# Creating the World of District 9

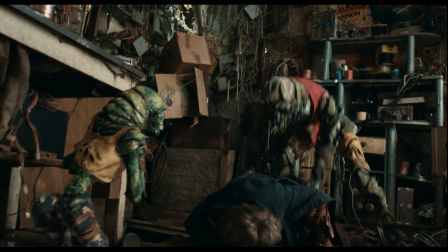259s
colorful and sort of contrasty, bright colors that sort of would stand out as being,
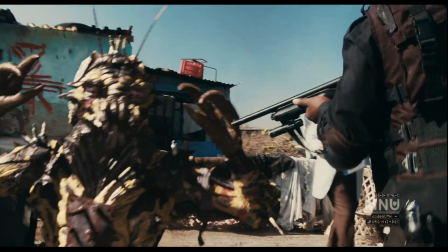265s
something definitely non-reptilian or anything like that, something just you don't see at that size ever really on Earth. In the beginning, we had a whole bunch of illustrations, and as we started to refine it, it started to become something that had this insect quality, but was bipedal.
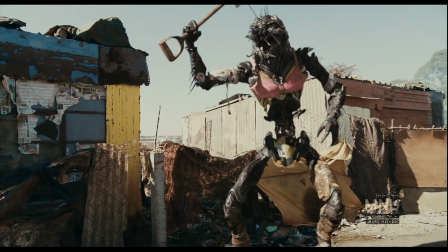283s
And then once we got into the insect idea, it was, well, could it have different colors, like a beetle, or a bee, or a wasp?
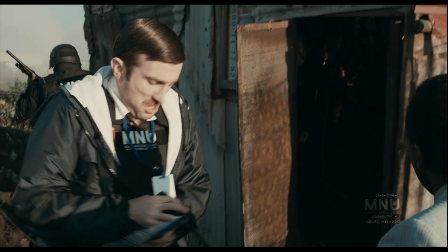293s What is it? Check it on the side. Check it on the side there. That's it. Control, it's Vickers van der Merwe.
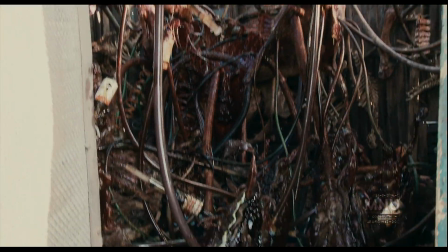299s I need a population control team.
The alien eggs were designed really early on, actually.
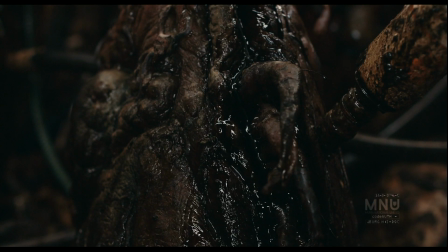304s
And they had to be a classic archetype. They had to be instantly recognisable.
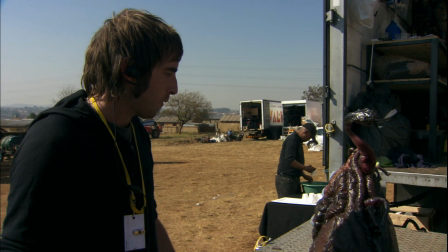310s
Now, the idea behind the egg is that it's quite a unique form of reproducing.
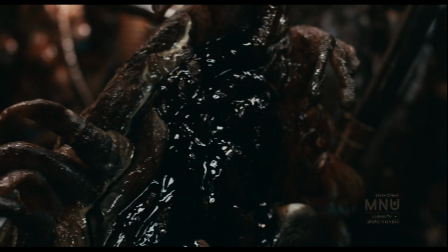316s
The alien is asexual.
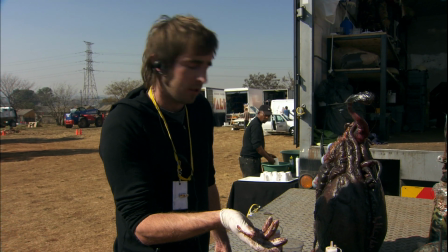318s
They are also excreting waste, which we do with various things.
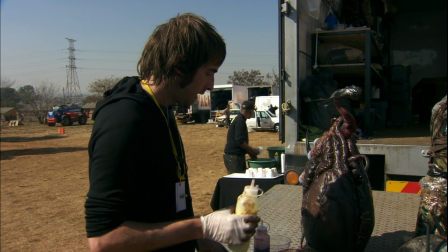325s
We've got pus, and then a dark alien blood,
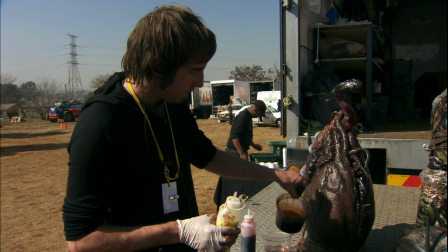330s
and then again our oily goo, and then just clear
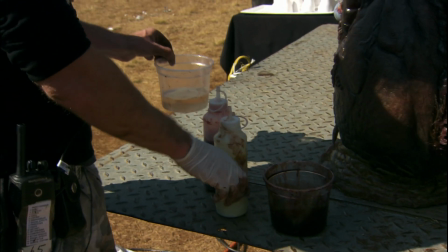337s
like KY jelly, just to give them that feeling that they
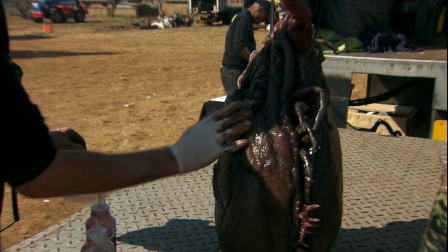343s
are a three-dimensional, translucent, sweating alien thing. They make their egg and they lay it, but then the question is, well, how? If the egg's somewhere else, you know, how have they adapted to, because in the ship, the eggs would be put in an area and looked after by the dominant race. So here, they've had to figure out a way to do it. So we decided they use animal carcasses.
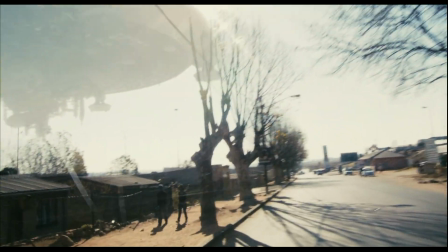370s
The look that Neil was going for was, he wanted the sci-fi to be familiar, and the fact that it was in a third world country in a shantytown is the unfamiliar thing for the audience. So we drew inspiration from many films over the last 15, 20 years, from Alien through to Alien Resurrection, which had some absolutely amazing sets. Almost like late 70s and 80s science fiction. All of the films that come from that era have a very particular design look about them.
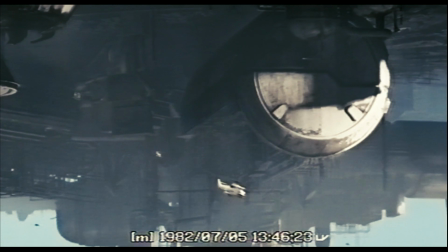397s
And we consciously try to put some of that design geometry into the stuff that we were doing.
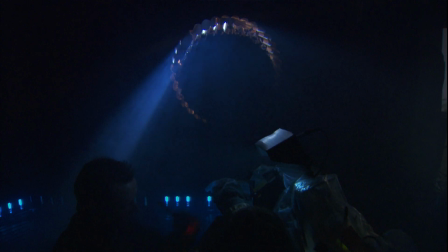403s
So a lot of the designs, the spaceships, some of the alien environments, the inside of the mothership,
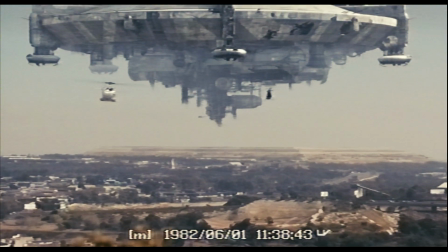408s
a lot of that will have hints of classic science fiction that was the 70s and the 80s.
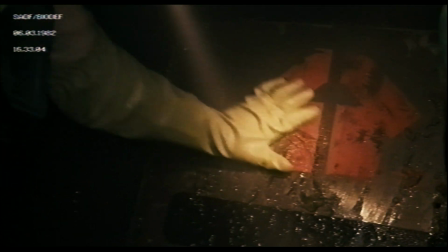414s
We wanted it to be dark, damp, humid. You wanted it to feel as though the ship is still alive, at rest but still alive.
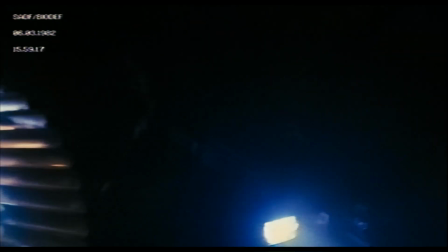421s
The feeling that humans have been boring through it for like 20 years, so that all that rubbish that's in there,
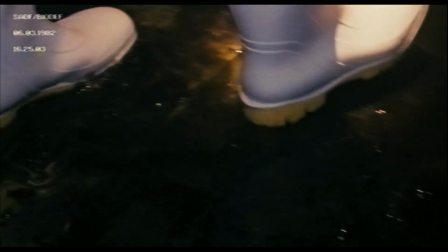426s
first of all, it started as alien rubbish, but then it's become human rubbish. The place is an absolute pigsty.
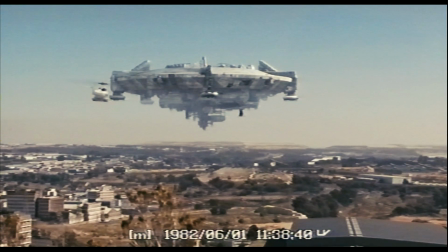432s
The biggest challenge with something that's as big as the mothership, which is about 2 to 2.5 kilometers in diameter, is to make something that's that scale look realistic. Because it has a lot of detail, but you don't see the detail directly because it's so huge. The design inspiration for the mothership was basically large refineries, like oil refineries and gas refineries and stuff like that. So it had to be hyper detailed. I also wanted to make it feel like a refinery, which was something that went through all the design work. Had to feel like it was potentially something that could stop on a ship and start mining resources.
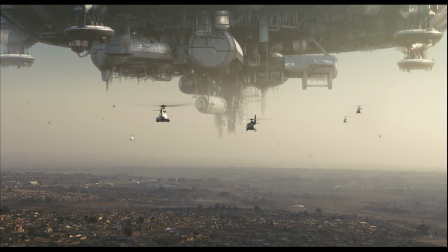466s
So look underneath it, it's just covered in scaffolding and piping and big reservoirs of ore and fuel.
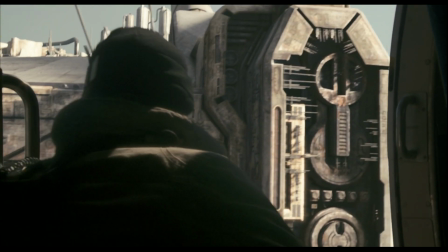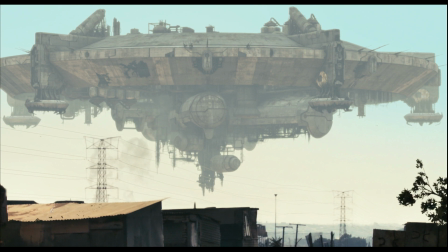481s
It's how it interacts with the atmosphere or something that big, you know. You see stuff on the ground and it sort of goes off into the distance and it gets more atmospheric.
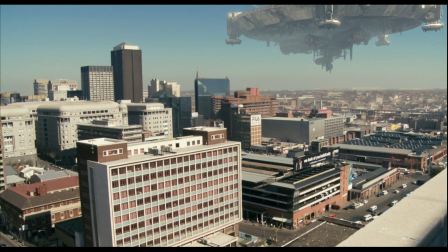489s
It's how it sort of fades away, you know, around, sort of as it goes away from where you are. Behind me are the first components of the dropship, which has come from the mothership,
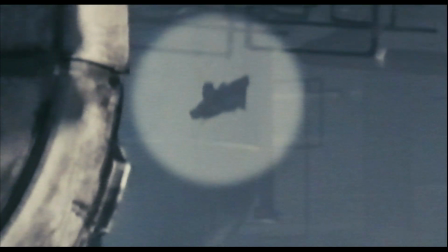500s
has landed underneath CJ Shack, and he's quietly been working on for the last 10, 15 years. Being a ship that had been compacted under the earth for 20 odd years or 15 years, needed to have a very cramped feel about it.
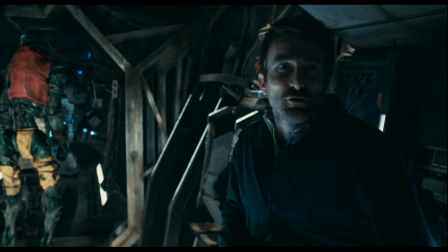517s This whole thing's under your shack. For 20 years you've had this fucking thing hidden down here.
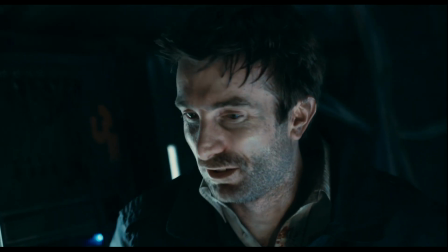523s This is very illegal. I mean, this is a fine, you know.
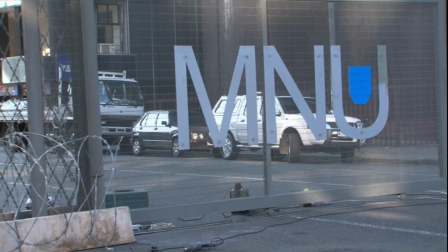530s
So inside the story, you have this major multinational company, which is called Multinational United,
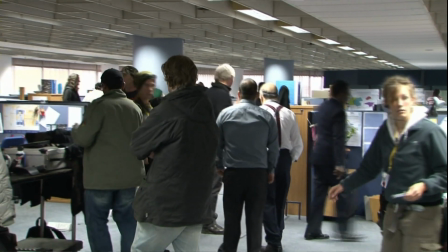536s
which in my mind is sort of a conglomeration of most of the world's big companies that has won all of the rights and the patents and, you know, everything that they will be able to glean from the alien technology.
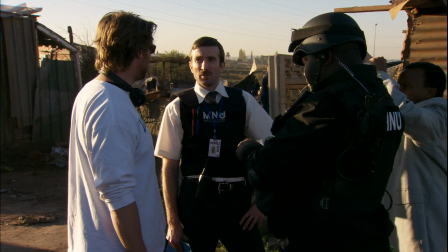550s
But in return, it's not the United Nations, it's our own form of the United Nations,
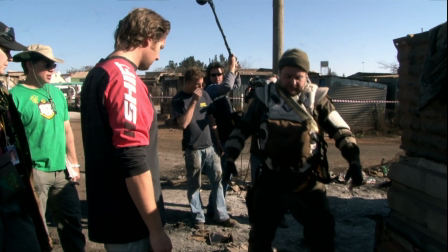555s
has stated that they're then also responsible for looking after the aliens.
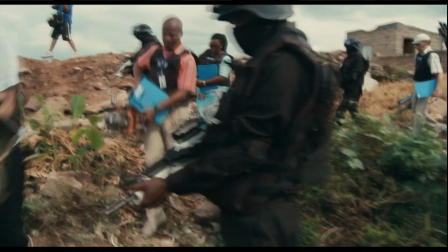560s
It has this other element of private military contractors and everything being privatized, and the idea of privatized police and privatized zoning, and, you know,
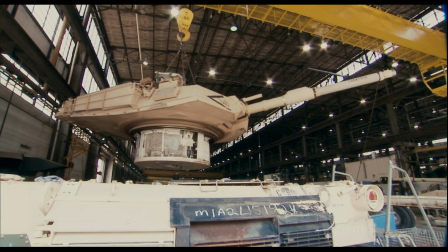569s
it's more and more gets taken away from the South African government and more gets put into the hands of this kind of ethicless and moralless huge conglomerate.
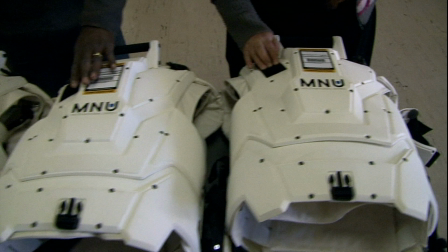579s
What we designed there was their heavy armour, which again was playing to all the Eminu
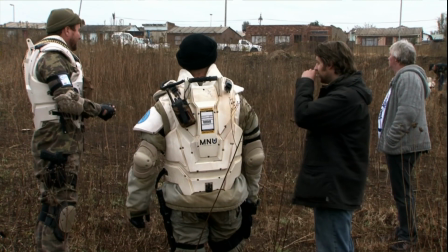584s
clean, white, and simple, benign looking. So their armour is quite futuristic.
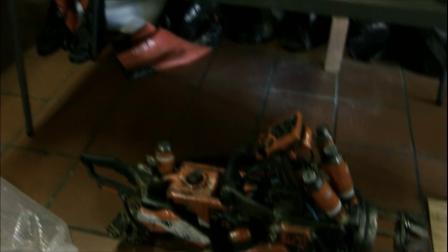590s
It has some allusions to the alien stuff because I wanted it to be, you know,
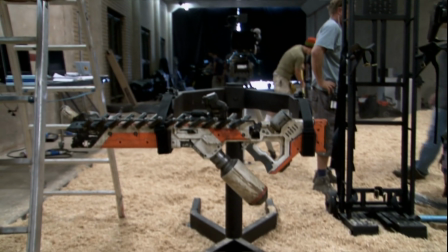593s
really make that connection that Eminu had obviously been trying to understand the alien technology.
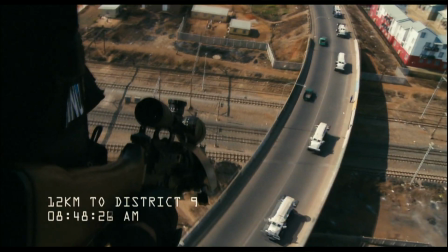600s
First Reaction Battalion and those mercenaries are based on a South African company that was very involved in Africa in the 90s.
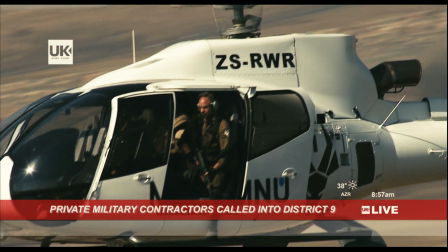608s Rights groups have demanded that mercenaries should comply with all UIO regulations in District 9.
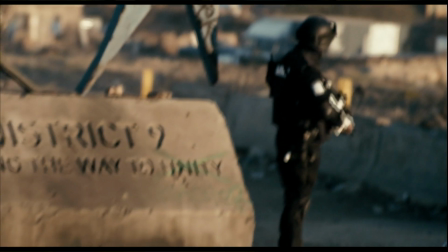613s
When we came across Chihuahua, it was very much in a state of flux, people being moved out, so a lot of shacks had been felled.
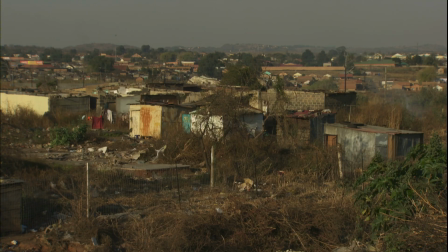620s
So we went through a whole process of designing a town that was going to suit our needs in terms
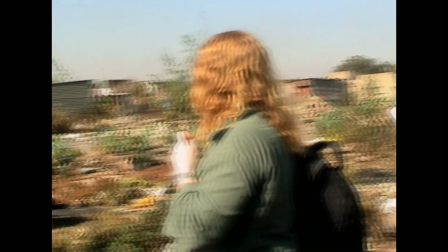625s
of geography for fight action or just general eviction stuff.
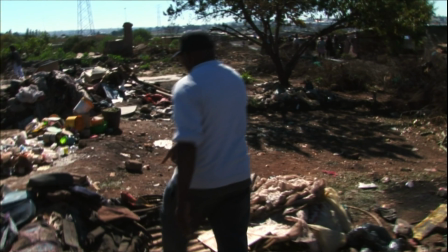631s
We went through this whole process of buying shacks from people that were living there and moving them using their materials. I think for the entire script, 95% of the props, it's around here. You understand? Because seeing that the film is more about filth, you understand? And all the things, you understand? 95% of the stuff is all around here.
Contractors are closing in on the Nigerian compound.
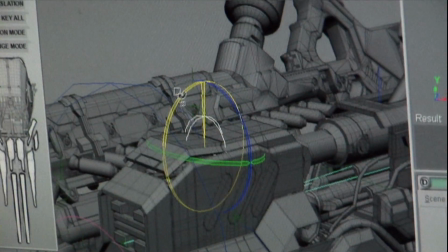656s
All of the special effects in the film they're not groundbreaking special effects in terms of pushing new technology or new software,
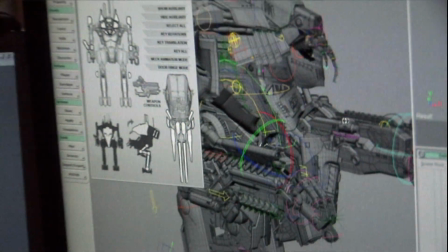663s
but the exosuit itself is a slightly unique concept in the way that it's portrayed.
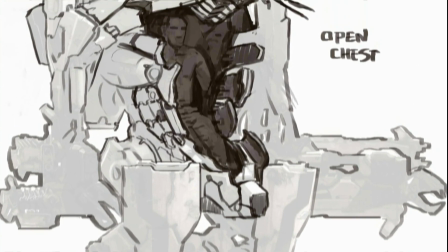668s
You've got to think of it from every angle, how it's actually going to move, and you know that you probably, as you're designing these things, you're probably creating more problems than you're solving. When Vicus gets into the suit, this is an extension of himself, so suddenly we have to start paying attention to his body language,
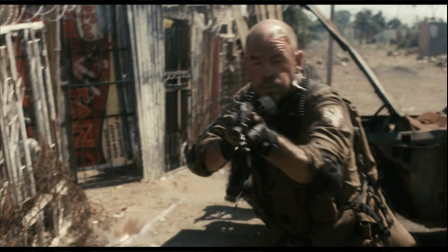682s
the way he runs, the way he pauses, the way he tilts his head, and we ended up shooting reference footage of Vicus performing.
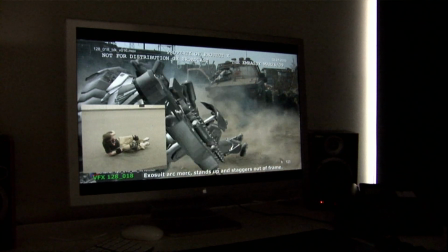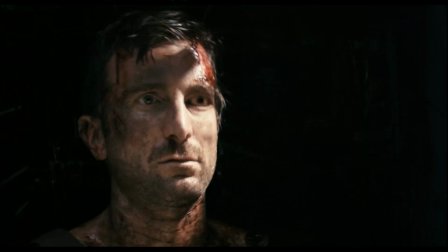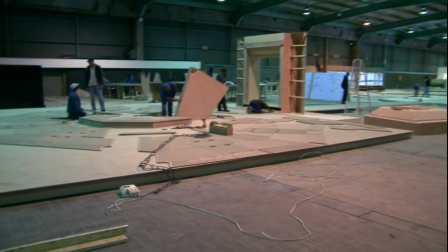703s
I'm immensely proud of my construction team. I scared the hell out of them with the first set of plans I gave them, but they really rose to the occasion. I've had a lot of fun with them, and their quality has been fantastic. The whole experience was rewarding in a sense of being able to achieve what we did with the script in that environment for such a long time. I don't think we've seen anything really like this before, where it's just you're in a world that's completely normal,
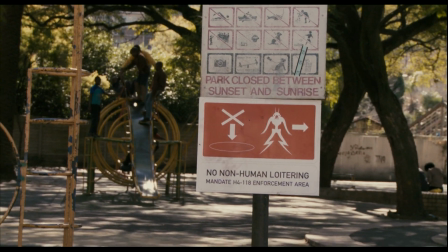734s
except that there's aliens and spaceships in the sky and stuff like that.
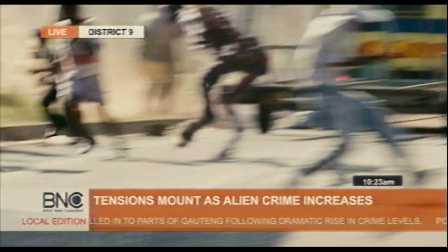738s
And that's something that you don't really see that often, and I think it's something that District 9 really, has done that will stand out.